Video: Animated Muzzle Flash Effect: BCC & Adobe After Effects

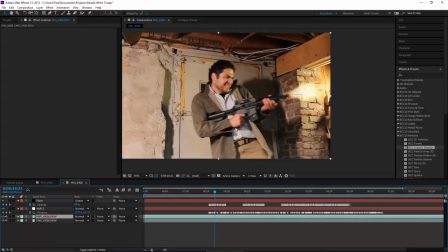12:32 Copy and paste your source footage, and on the top layer, apply some kind of brightness and contrast effect.
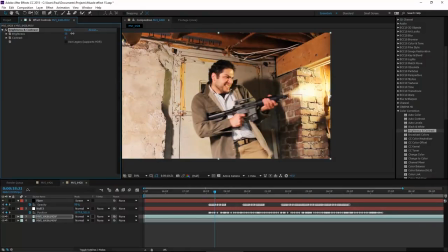12:41 Increase the brightness a noticeable amount, but not too much, maybe like 25, 26. And then what we're going to do is, again, rotoscope the areas of the frame that would be illuminated by the gun.
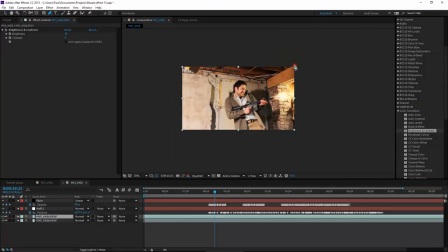12:53 So this has nothing to do with BCC effects at this point. It's just kind of a good technique for setting up this effect. And you want to catch maybe half of your subject holding the gun with the flare,
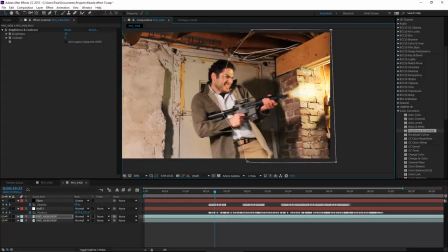13:06 and then most of the background if it's right next to it like this is. And then to smooth things out, we don't want this harsh line of brightness, feather that mask a good maybe 50 or so pixels,
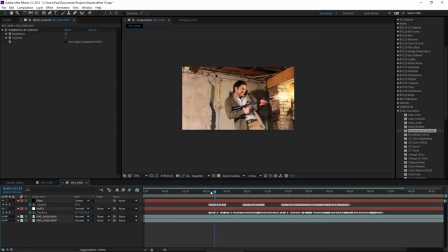13:21 more if you want to really diffuse the light that comes from the gun. And this gets into why I did opacity keyframes here, because we're just going to copy and paste the whole set of these onto this brighter track.
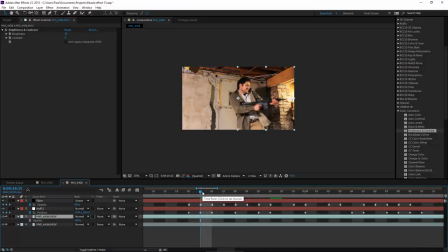13:35 So revealing the opacity with T, going to the first frame where everything all starts, creating a keyframe there, and just pasting. So now as I quickly kind of scrub through this part here,
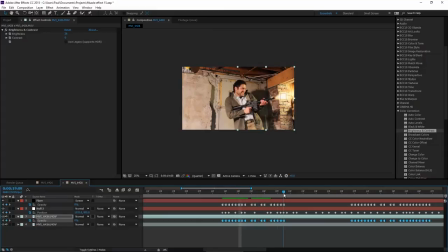13:49 so you can see how adding this brightness really helps sell the effect, makes it feel like the flash is happening on scene. Anyway, so that's how you would go about the rotoscoping process here, but you don't need to see me do it on every frame, so I will just fast forward to when this is done,
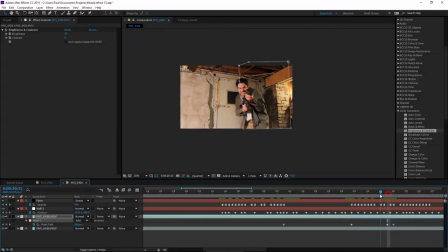14:07 and we will pick up with the smoke part of the tutorial.
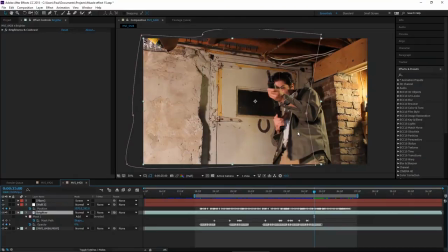14:10 So when we last left off, I showed you how to create a brightness mask on your background footage, so every time the gun fires,
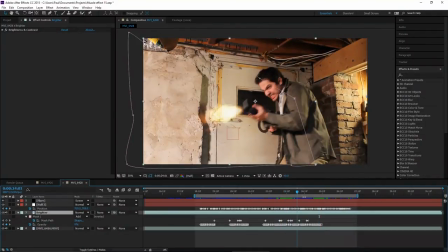14:18 the background gets illuminated just a little bit, which is a very important element to include in the effect to really sell it,
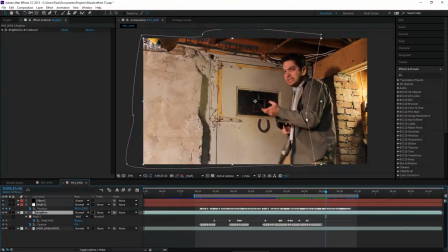14:26 that it's actually happening. And now that that's done, we can create the smoke, which we're going to do with another filter, BCC particle emitter.
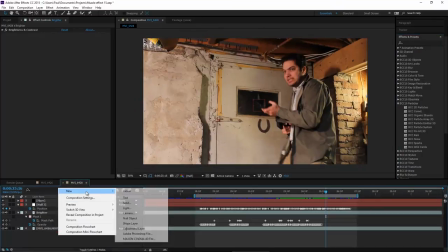14:35 So let's create a new solid. I'm going to make this smoke.
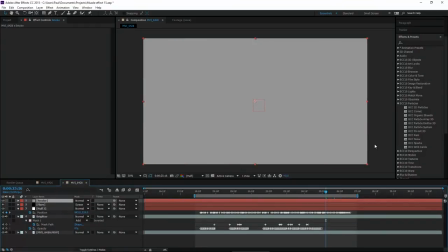14:41 And the solid is gray, but the color doesn't matter. We're going to apply particle emitter 3D onto that solid.
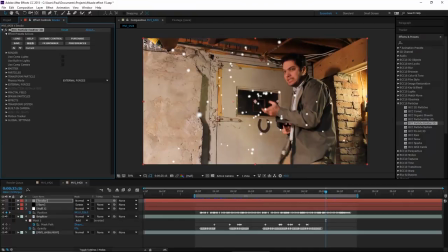14:49 And as you can see, the solid disappears and we have all these fun particles flying around. Actually, I love how that looks. It looks like I'm trying to shoot, like, I don't know, popcorn or something.
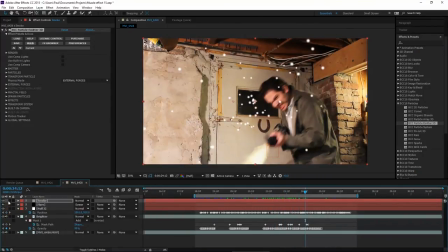14:58 That's great. All right, but let's make these particles look like smoke. And I'm going to cheat a little bit.
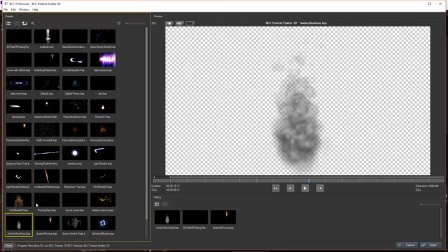15:04 I'm going to load a preset that already looks like smoke. The good news is if you downloaded BCC, you will have this preset, Smoke Slow Gray, BSP.
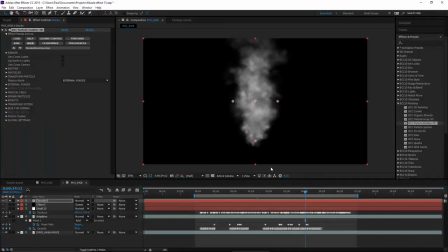15:13 So just apply that. It already looks like smoke. Looks like a smoke stack, though. We want to make it look like puffs of smoke. So I'm just going to change a few of the parameters in this filter to do that. First, in the emitter group, we're going to increase the birth rate to about 80. Gives us more to work with.
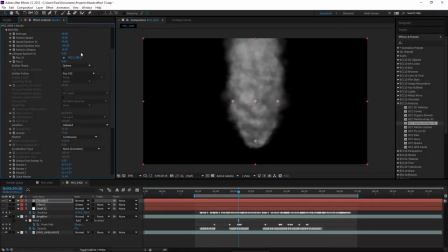15:30 We're going to increase the particle speed to 25. And now it's going everywhere.
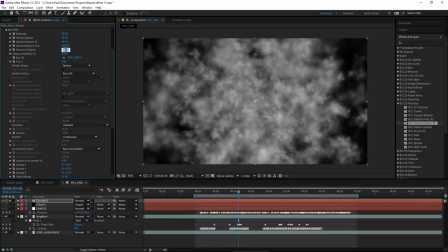15:36 So let's turn down the particle lifespan to 2. It keeps it more localized.
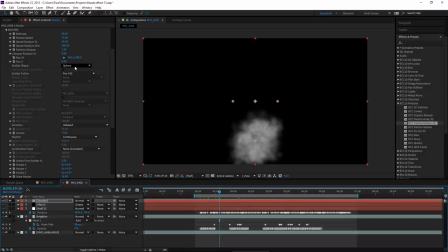15:42 So just like puffs of smoke. We're going to change the emitter shape to point, so it all stays on target. And let's also change the lifespan random to about 75. And similarly, the speed random percent to about 75.
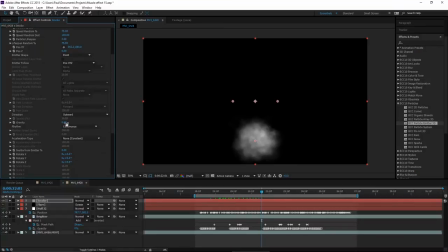15:59 Next, let's turn off gravity and instead use upward motion. You could use gravity. I just find it simplifies things to just use the speed and manually set it. The acceleration type is going to be explosive.
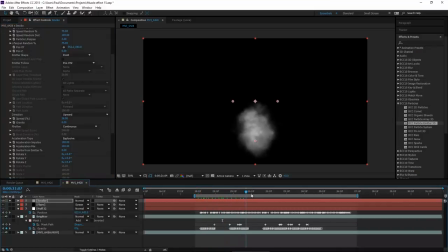16:16 So this gives it that acceleration element, which looks like gravity is affecting it anyway. So you can see what I mean. It just simplifies it to not also use gravity. And that's pretty much all we have to do. A couple other things we can do. I'm going to increase the time resolution to times 2.